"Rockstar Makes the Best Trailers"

This video is sponsored by Surfshark VPN. We'll hear more about them soon, but first I wanted to talk about trailers.
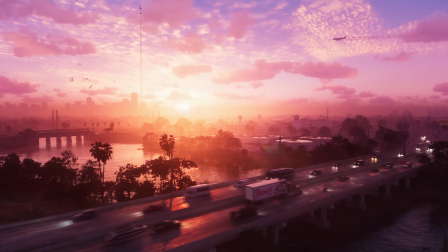Trailers make the world go round. Or at least, they seem to help the gaming world go round.
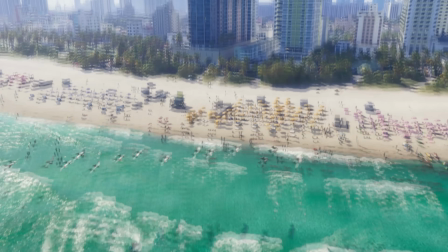The entire games industry practically came to a standstill last month to watch, in record-breaking amounts,
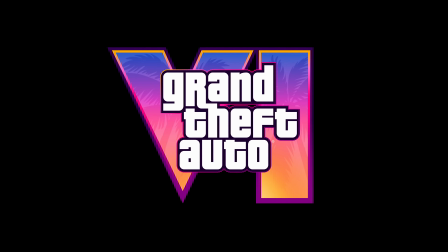the first trailer for Grand Theft Auto 6, followed only days later, in similar record-breaking amounts, by more than 50 trailers at the Game Awards.
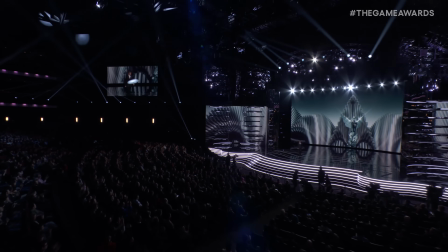As someone who watched both of these live, I can certainly understand the hype. It's exciting to see all the new game announcements like in the years before E3 was cancelled.
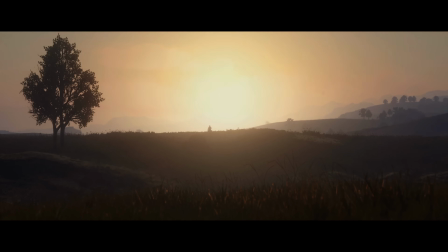And it's exciting to watch the first reveal trailer from Rockstar Games in more than 7 years, the first for a Grand Theft Auto game in more than 12 years.
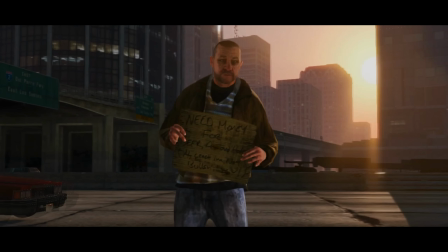These are the kinds of trailers that you want to watch again and again, pausing at different moments to look for Easter eggs in the background or admire the leaps in graphical quality.
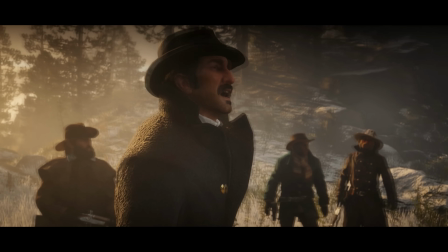What I find fascinating about my obsession with trailers like this, though, is that outside of them, I tend to avoid trailers altogether.
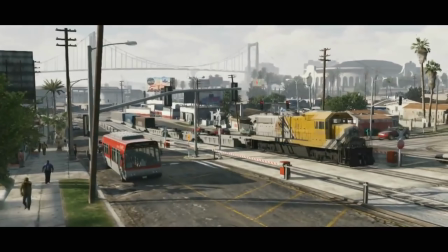And I'm not talking about simply not paying attention to them.
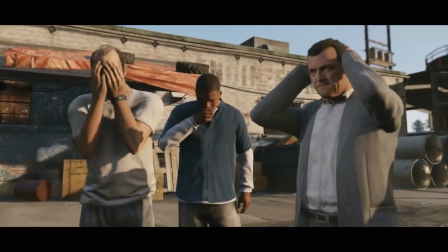I'm talking closing my eyes and covering my ears during some trailers at the cinema, or muting my device and looking away as they play as ads on YouTube.
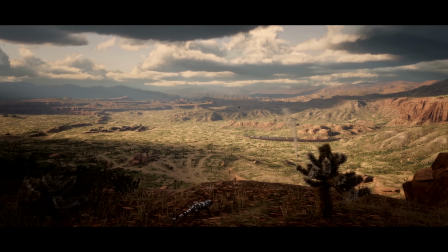But if I'm so allergic to trailers generally, why do I always watch Rockstar trailers so frequently and diligently?
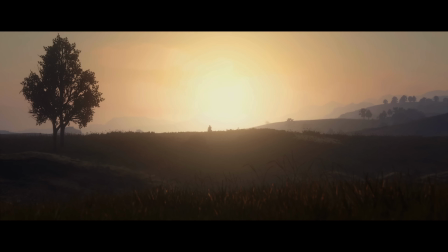One of my favourite trailers of all time, surprise surprise, is Red Dead Redemption 2's first trailer.
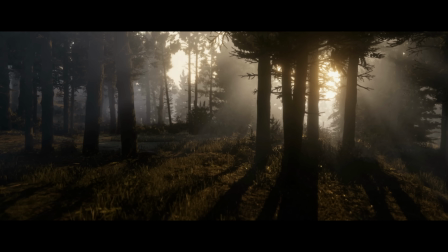It manages to capture the beauty and wonder of the game's world, as well as its harsh realities, its dirt and muck and encroaching civilization.
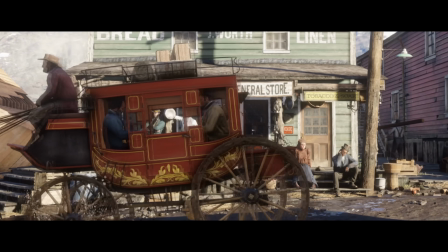And through the use of one cryptic line introducing us to the beautiful voice of Roger Clark,
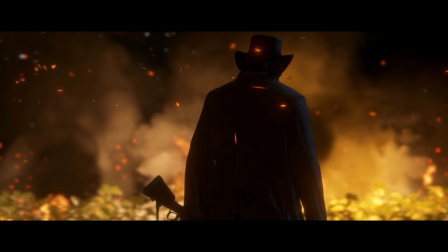we're also introduced, quite subtly, to the story of Red Dead Redemption 2. The story of the end of the Wild West, and the end of its gangs.
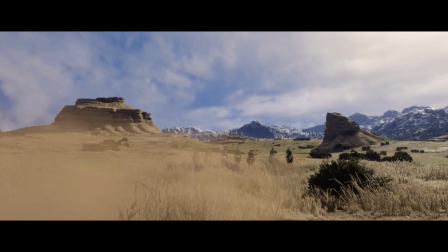In about 60 seconds, Rockstar managed to capture my attention and pique my interest.
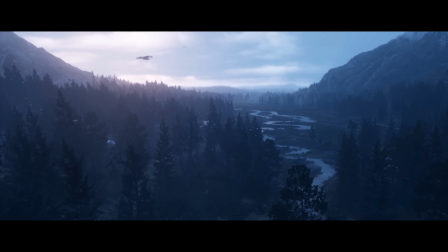I watched this trailer all the time after it came out in 2016, and every time I go back and watch it again now, I immediately want to jump back into the game.
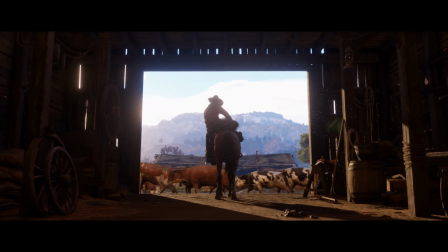That's how I know, at least to me, that it's a successful trailer. The same could be said about Grand Theft Auto 5's first trailer.
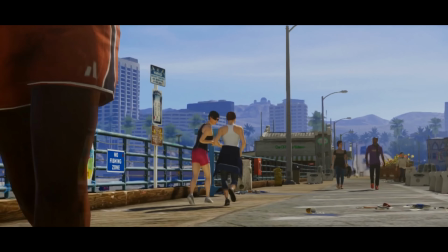This one is a little less artistic, I suppose, but then so is the game and its world.
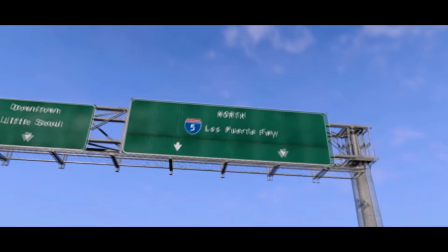Instead, it does a fantastic job at showing off Los Santos.
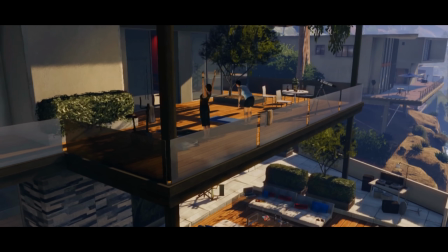Its variety, its intensity, the craziness of its people, and some of the activities that can be done in the game.
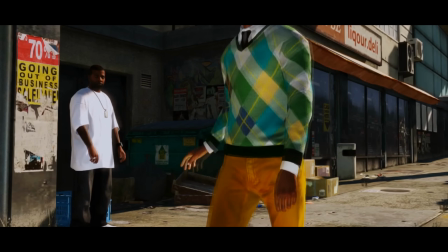And while this is happening, we're introduced to the voice of one of the protagonists, who, like with Red Dead Redemption 2,
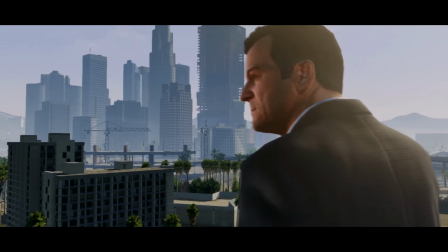subtly introduces the game's story, of a man who sought to retire from a life of crime and enjoy his life in the sun with his children.
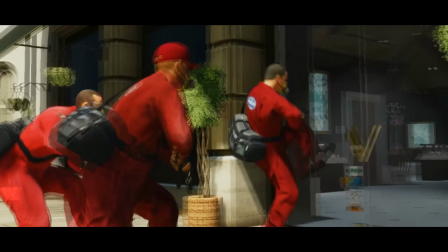But, well, you know how it is. I think I've made it abundantly clear by now that I'm more of a Red Dead guy than a GTA 5 one,
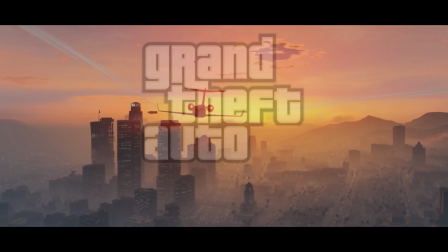but I still think this trailer does a fantastic job at introducing viewers to the game's world, and getting them interested enough without giving too much away.
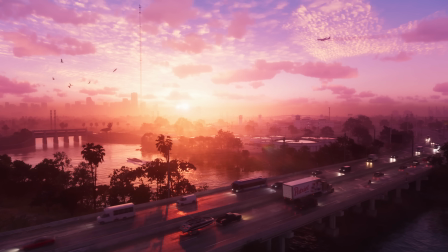I think the new trailer for Grand Theft Auto 6 also does a fantastic job of that.
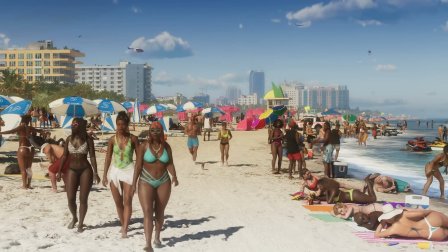In fact, as far as demonstrating the world goes, I think it might actually do a better job.
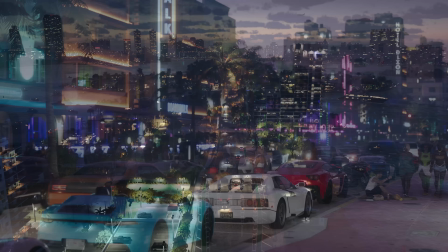Big sweeping shots show the vastness of Vice City and its surrounding state. Slightly closer shots show the partying nature of the location,
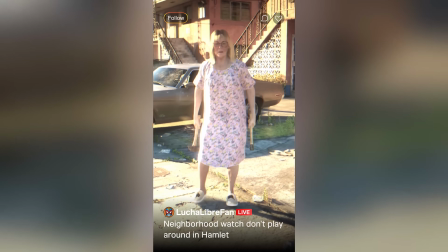and what appears to be social media videos show the insanity of its inhabitants, really putting the Florida man meme to good use.
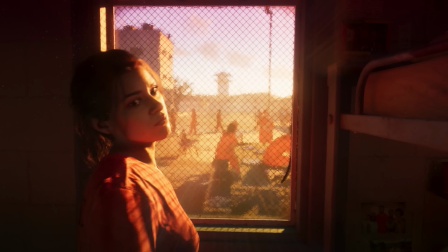Interestingly, this reveal trailer introduces its protagonist even more than its predecessors.
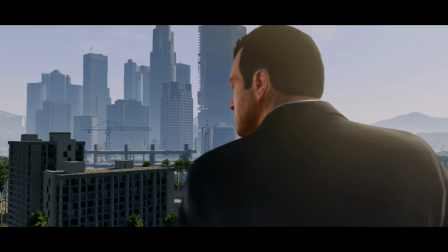While GTA 5 and Red Dead Redemption 2 feature fleeting appearances of Michael and Arthur,
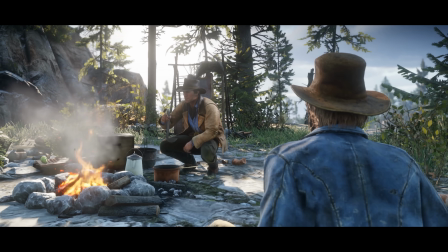reserving their full reveals for the second trailer, GTA 6 puts Lucia front and center.
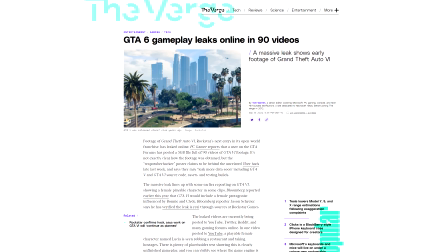Perhaps a result of the previous year's leaks, which gave us far more information about the game than we'd usually have by this point.
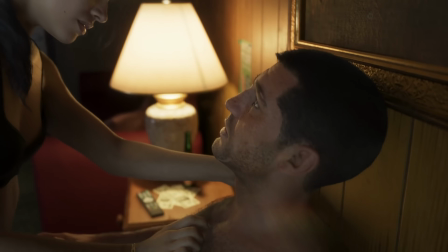In any case, the story itself is hardly the focus. Anyone watching this trailer is given little information about the narrative outside of the series archetypes.
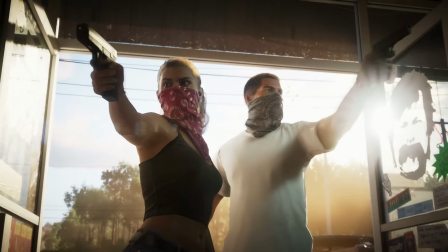And that's what I really like about Rockstar's trailers, even the longer ones don't really give too much away.
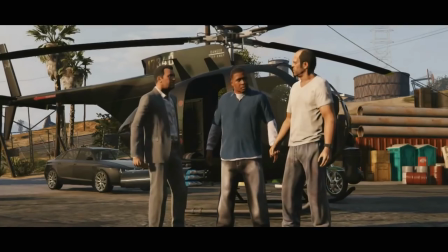For both GTA 5 and Red Dead Redemption 2, the second trailers introduced us to the characters and hinted at their stories.
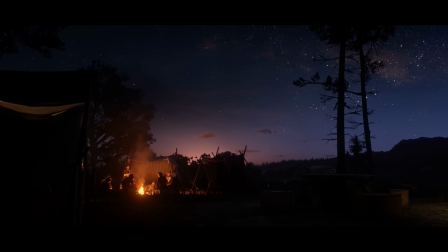The third gave us a little more information about the characters and the world around them. And then we got two gameplay videos focused mostly on the open world and activities,
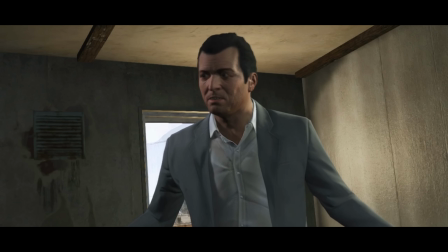before one final launch trailer with just enough story details to convince players to buy the game or not.